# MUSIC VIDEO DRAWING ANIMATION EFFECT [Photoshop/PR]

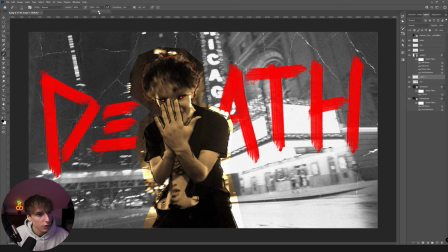Again, the lower you go, I'd make the flow a lot less. So let's do something maybe like 50 here, see what that looks like. So now you can see it's showing through, and it's just adding that like kind of realistic element to it,
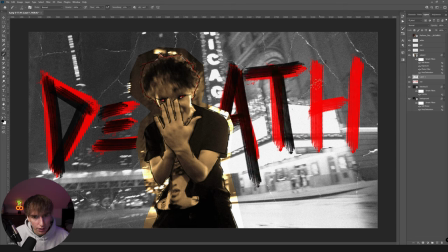almost how if you were to do this in real life, you would see, you know, the color kind of pop through a little bit. And then let's do that third layer, do white, and then let's make it a lot less, maybe something like 10 or something. You could probably even do less, but right now let's go ahead and just stick with this.
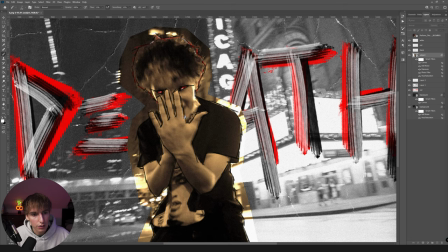And then I still just want to make it a little bit more apparent that it's drawn on the subject here.
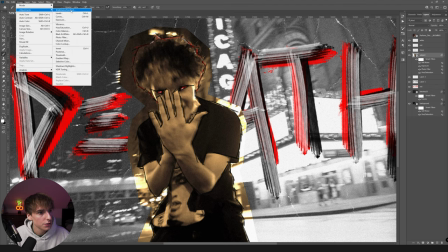So let's go to that subject layer and add a curves adjustment, and then bring up the highlights just a bunch.
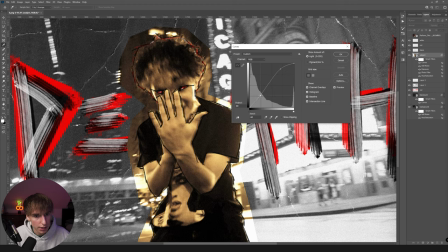And you can still keep a little bit of that contrast in. So I'm going to bring down the shadows a little bit. Again, it's going to be all dependent on your clip and whatever you think looks the best.
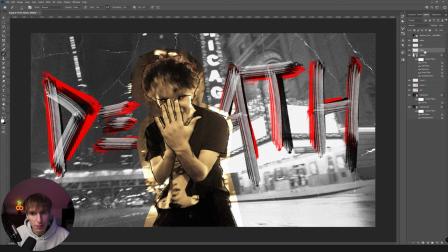And let's go ahead and add some final things just to kind of sauce it up a little bit more. One thing I'm going to do is bring on a paper texture, a really basic one,
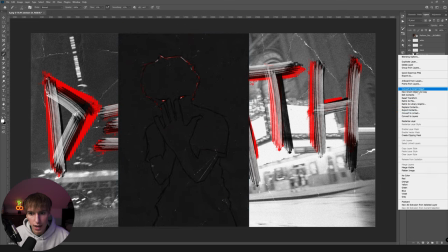and just bring it and drag it over the subject itself and create a clipping mask and then turn it to screen. That way it just has a little bit more of that element,
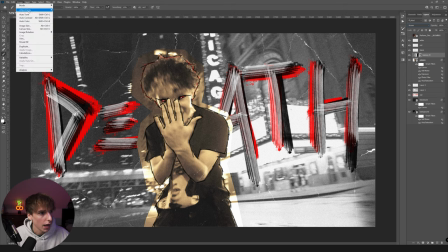and we could even convert that to a smart object real quick and make it a little less noticeable and a little bit more contrast heavy.
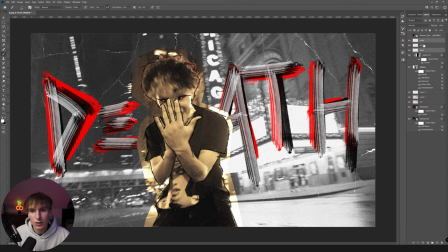I think that helps out a lot. And I'm also going to go ahead and control click on all of the layers of paint up here and then merge them.
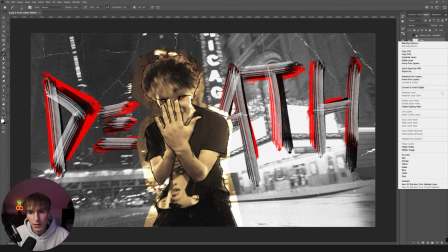And then I would make that a smart layer.
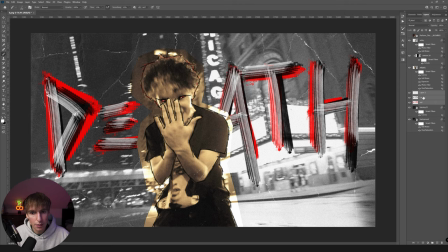And if you do some stuff like add noise to it, then let's do the same thing for the background death text, merge and then convert to smart object. And if you wanted to add the same exact noise that you had on drawing layer, you can just hold alt and drag it onto your layer down here, and it's going to add that noise on directly.
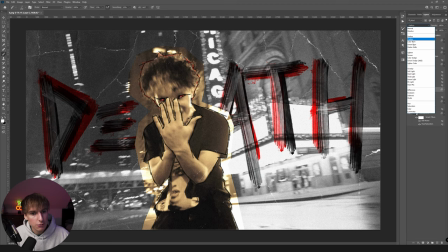Some other really cool things you can do is play around with the blending modes of the text.
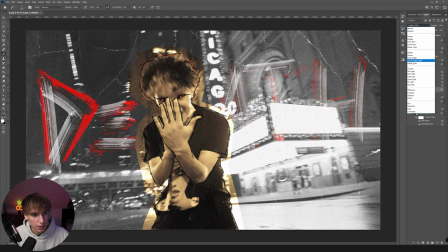If you add something like linear or like all these, you could just go through, honestly, a lot of them look really cool, like a really subtle one, like lighter colors kind of just showing up.
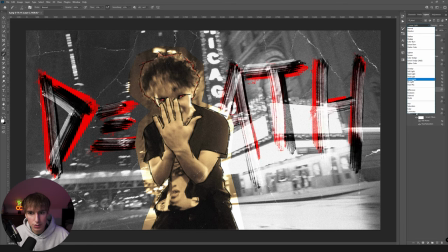But yeah, these are all just different things that you can do to your text to make it look a lot different.
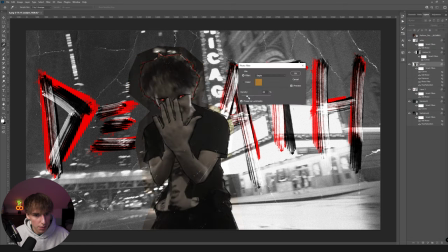And then I just want to do some final touches. Maybe making the sepia a little less noticeable, so it's not super, super orange looking.
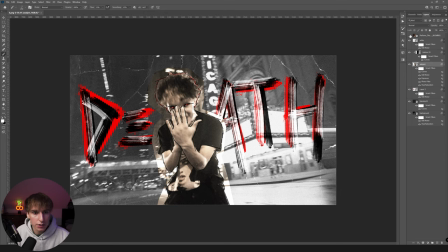So now it's just going through and adding a bunch of different stuff you like. I think Pavel absolutely killed it. He spent a lot more time than I did on this, but his looks so much better.
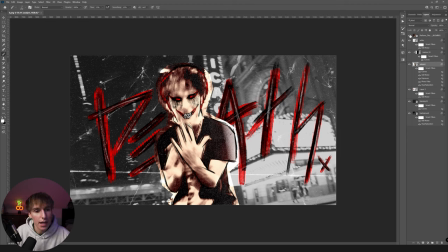So a lot of it comes down to that animation. He definitely has the eye for drawing stuff.
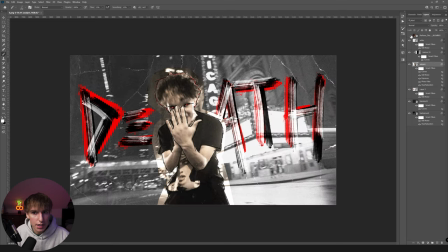I just wanted to go through and show you a lot of the techniques So let's go ahead and say we save this one.
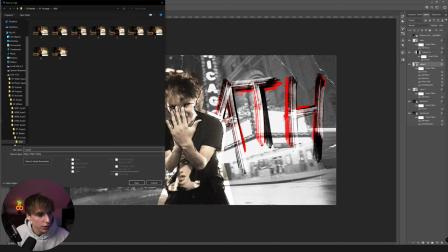Let's go ahead and save as a copy. And then you can just go ahead and replace that with whatever number you're on.
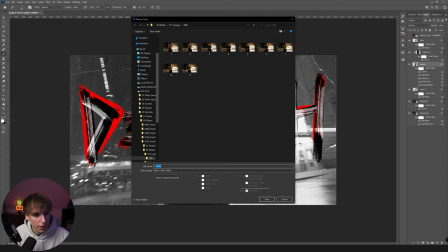So we're on number 8. Let's go ahead and replace that for 8 and maybe type 8, done. Save as a PNG, and then let's go back into Premiere.
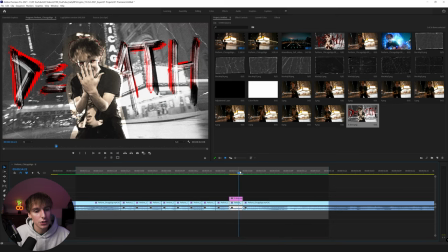So now we can play that. You see we have that animation for that one frame. Now you just need to go through and do all the other frames, which once you get the hang of
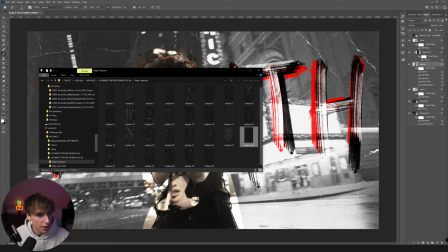it, I'll show you some techniques real quick to kind of speed up that process and make it a lot easier. Let's go ahead and import.
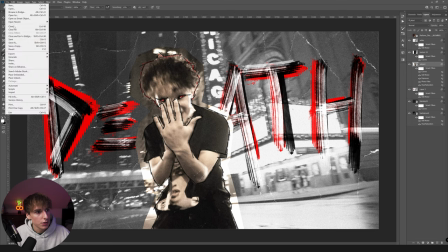So before we go ahead and bring in a new still, let's just go ahead and save this as well as a Photoshop file. That way you can always go back if you wanted to change some things.
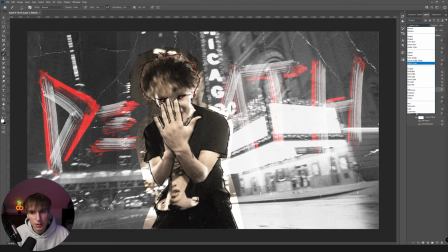Say you didn't like how the text overlay mode was, you can go through and say you wanted it to be like this or whatever. You can go back and change that later on. So then once we've gone ahead and saved it, let's go ahead and drag in our next frame.
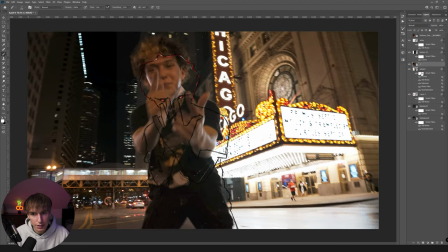And I'll quickly show you kind of different things and techniques that I would do to make it go way faster. I'm gonna go ahead and hide the two drawing layers as well as the texture layer. Let's go ahead and quickly make that outline of our subject and click Control J. So actually to save so much time, you can hold Alt like how we did on that smart filter and drag it onto your background layer.
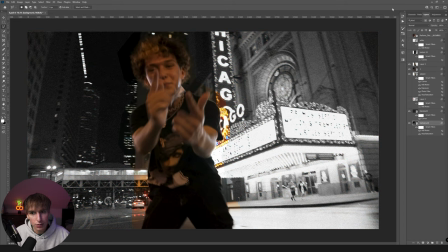That way you're already gonna have the exact same colors and you can keep it really consistent without having to worry about, you know, matching up the values exactly the same.
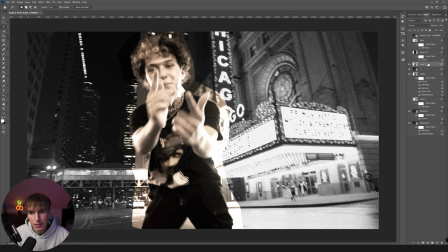And you can do the same exact thing for your subject layer. And if it's not letting you do that, just make sure to right click and convert to smart object. It will fix that issue. So now you can see if we go and turn off this background layer, it's going to be matched exactly the same.
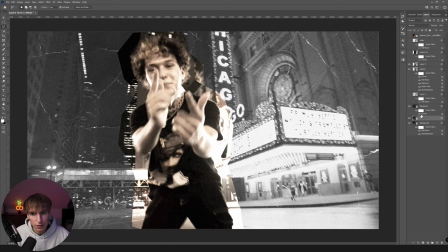And once we put it behind our paper layer, it will look exactly the same.
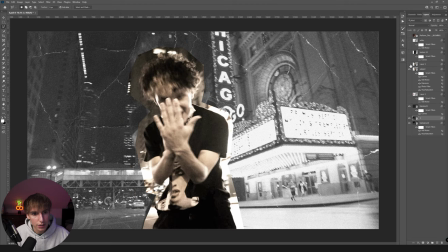So the background looks the same. And then example with our subject as well, they both look exactly the same.
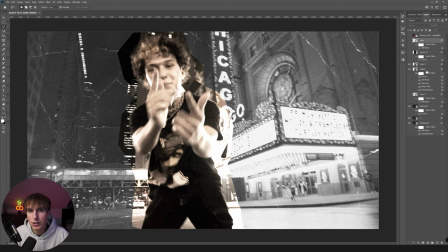So now all you have to do is really just focus on the drawing portion.
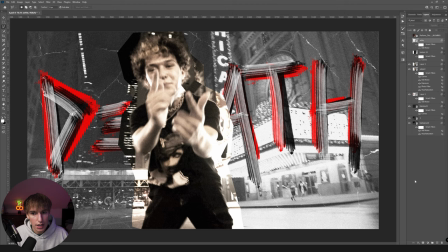If you wanted to like animate text, I'd recommend you keep that background layer up so as a reference so you kind of know where it's at, but create a new layer and draw above it. So let's go ahead and do that real quick. Just show you a quick example.